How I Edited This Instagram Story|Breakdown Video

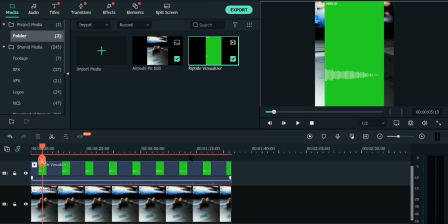[4:14]
Here I'm just looking for where I want to start, where I want my music to start, and where I want my audio visualizer to start.
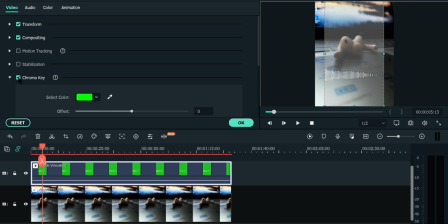[4:22]
I make the picture last the same length as that video. And now we go to the green screen settings.
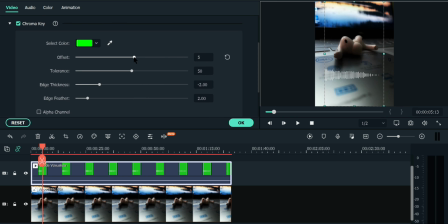[4:29]
We click on the chroma key, which automatically puts the green, and then I start messing with the settings to make it as most transparent as possible and making the little lines of the waveform look pop, but not pop too much where it looks like disturbing. Just make it look more natural.
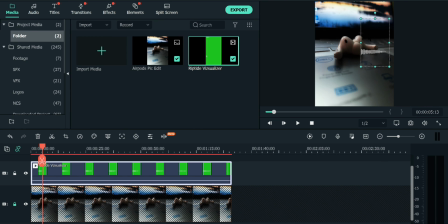[4:50]
Here I'm cropping it out where I said because it has a watermark, but that's easy. Just crop it a little bit and you're good. So it disappears from the video. And now I'm just placing it exactly where it would be on like exiting the earbud.
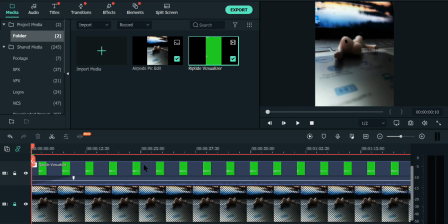[5:02]
And I put a full screen so I can see it better. Here I start fading the audio a little bit so it doesn't just abruptly start. So I just start playing with the fade a little bit.
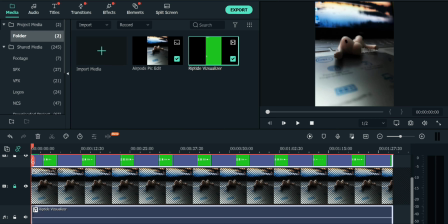[5:15]
And then from here, I split the audio. I detached the audio from the video so they're two separate tracks.
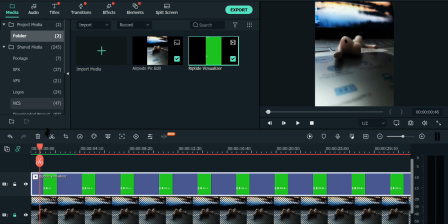[5:22]
So now the video's on its own, the audio's on its own. I lock that track so I don't mistakenly touch it and move it.
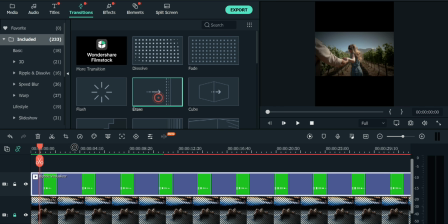[5:28]
And I also lock the picture too. And here I'm looking for a fade, an erase transition.
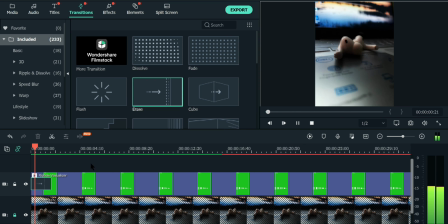[5:36]
Sorry. So the little visualizer can just pop in, and I start playing with the timing so the fade of the music can match with like the fade of the visualizer, so it doesn't just like pop in out of nowhere. It kind of like wipes in.
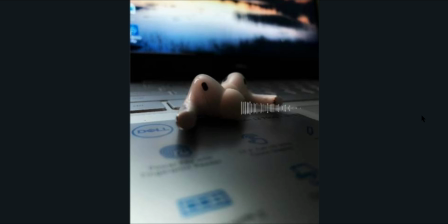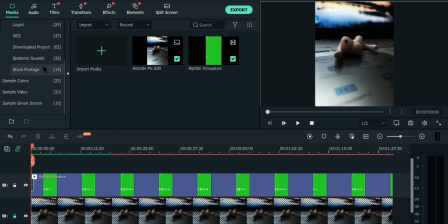[5:59]
And that looks good. I rendered it out really quickly, and that looks fine.
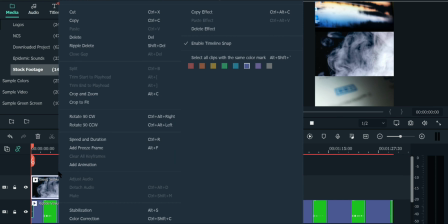[6:07]
From here, I'm looking for stock footage that I have already saved in a file, and I'm adding a smoke one, which adds a little bit of movement in there so it doesn't look too static.
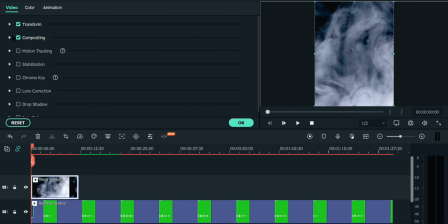[6:16]
From here, I right click and I make it fit to the actual frame so it fills in the whole thing.
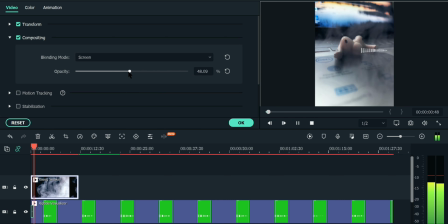[6:22]
And then from here, I go to the video settings and go to compositing, and I change the blending mode from normal to screen, and that makes the black background transparent. And then I just start playing with the opacity a little bit to make it look a little more see-through, so it's just not just like in your face.
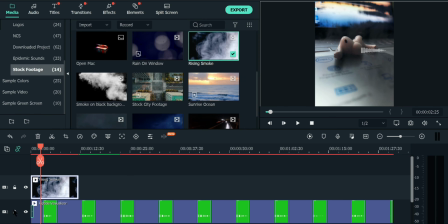[6:36]
It's just subtle to add a little bit of movement to a static picture, and it adds a nice dynamic to the picture.
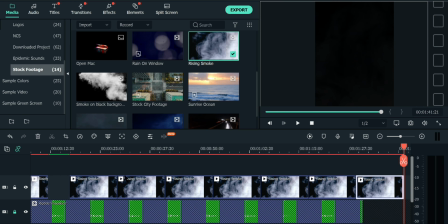[6:42]
When I'm happy with the settings, I just Control C for copy.
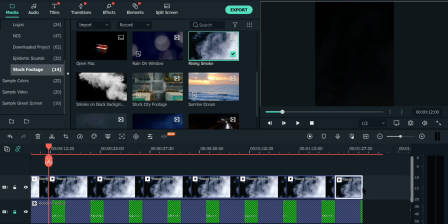[6:46]
I lock the track on the bottom so I don't touch it by accident, and I just start mashing the paste, which is Control V. I delete that gap, and the last clip, which is overlaying,
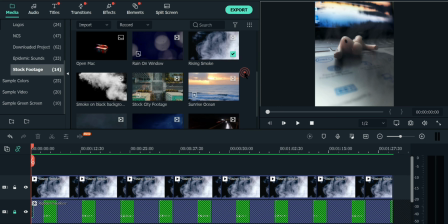[6:54]
I just reduce it so it matches at the end of the other video. I render it all out, which is sped up because it's not that quick.
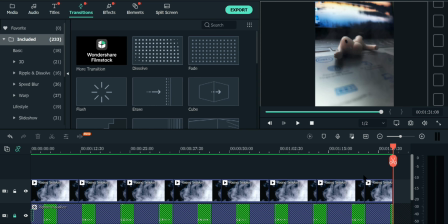[7:06]
Save my project. Watching it over really quickly, I'm pretty happy with how it turned out.
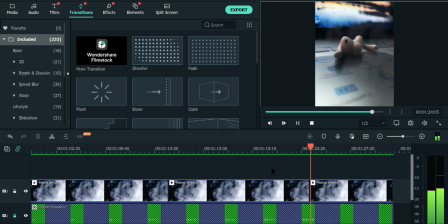[7:11]
I really like it. But from here, I'm looking for a transition so the whole video fades out.
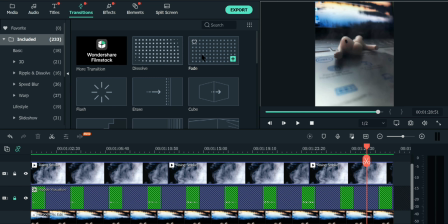[7:17]
So I'm looking for the area where I want it to fade out, which is right around where the waveform is done.
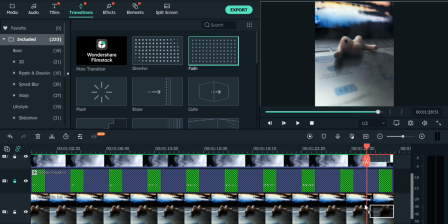[7:24]
From there, I unlock both my tracks, where the smoke one and the AirPods picture one.
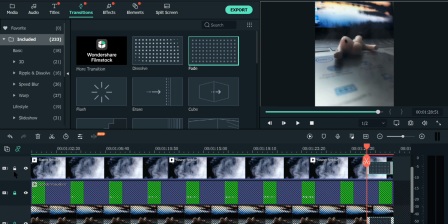[7:30]
I'm playing with the duration of the fade. I'm gonna match them both, obviously.
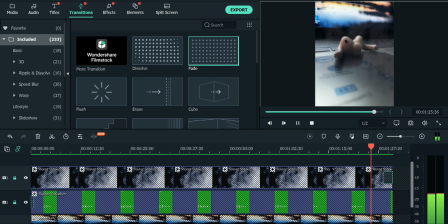[7:37]
I lock both tracks again, just in case I don't touch anything. I render it out really quickly.
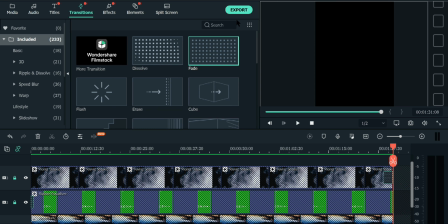[7:46]
And there, at the end, you just have a nice fade when the waveform is out. Everything fades out.
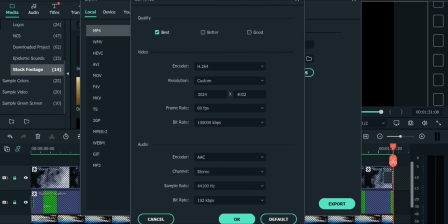[7:53]
From there, I save my project.
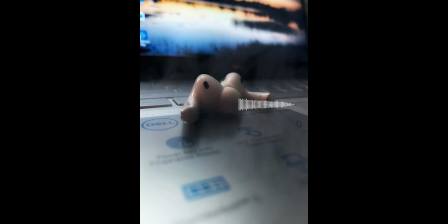[7:57]
And I export it, check my settings really quickly, make sure they're all fine. I export it, and the end result looks like this.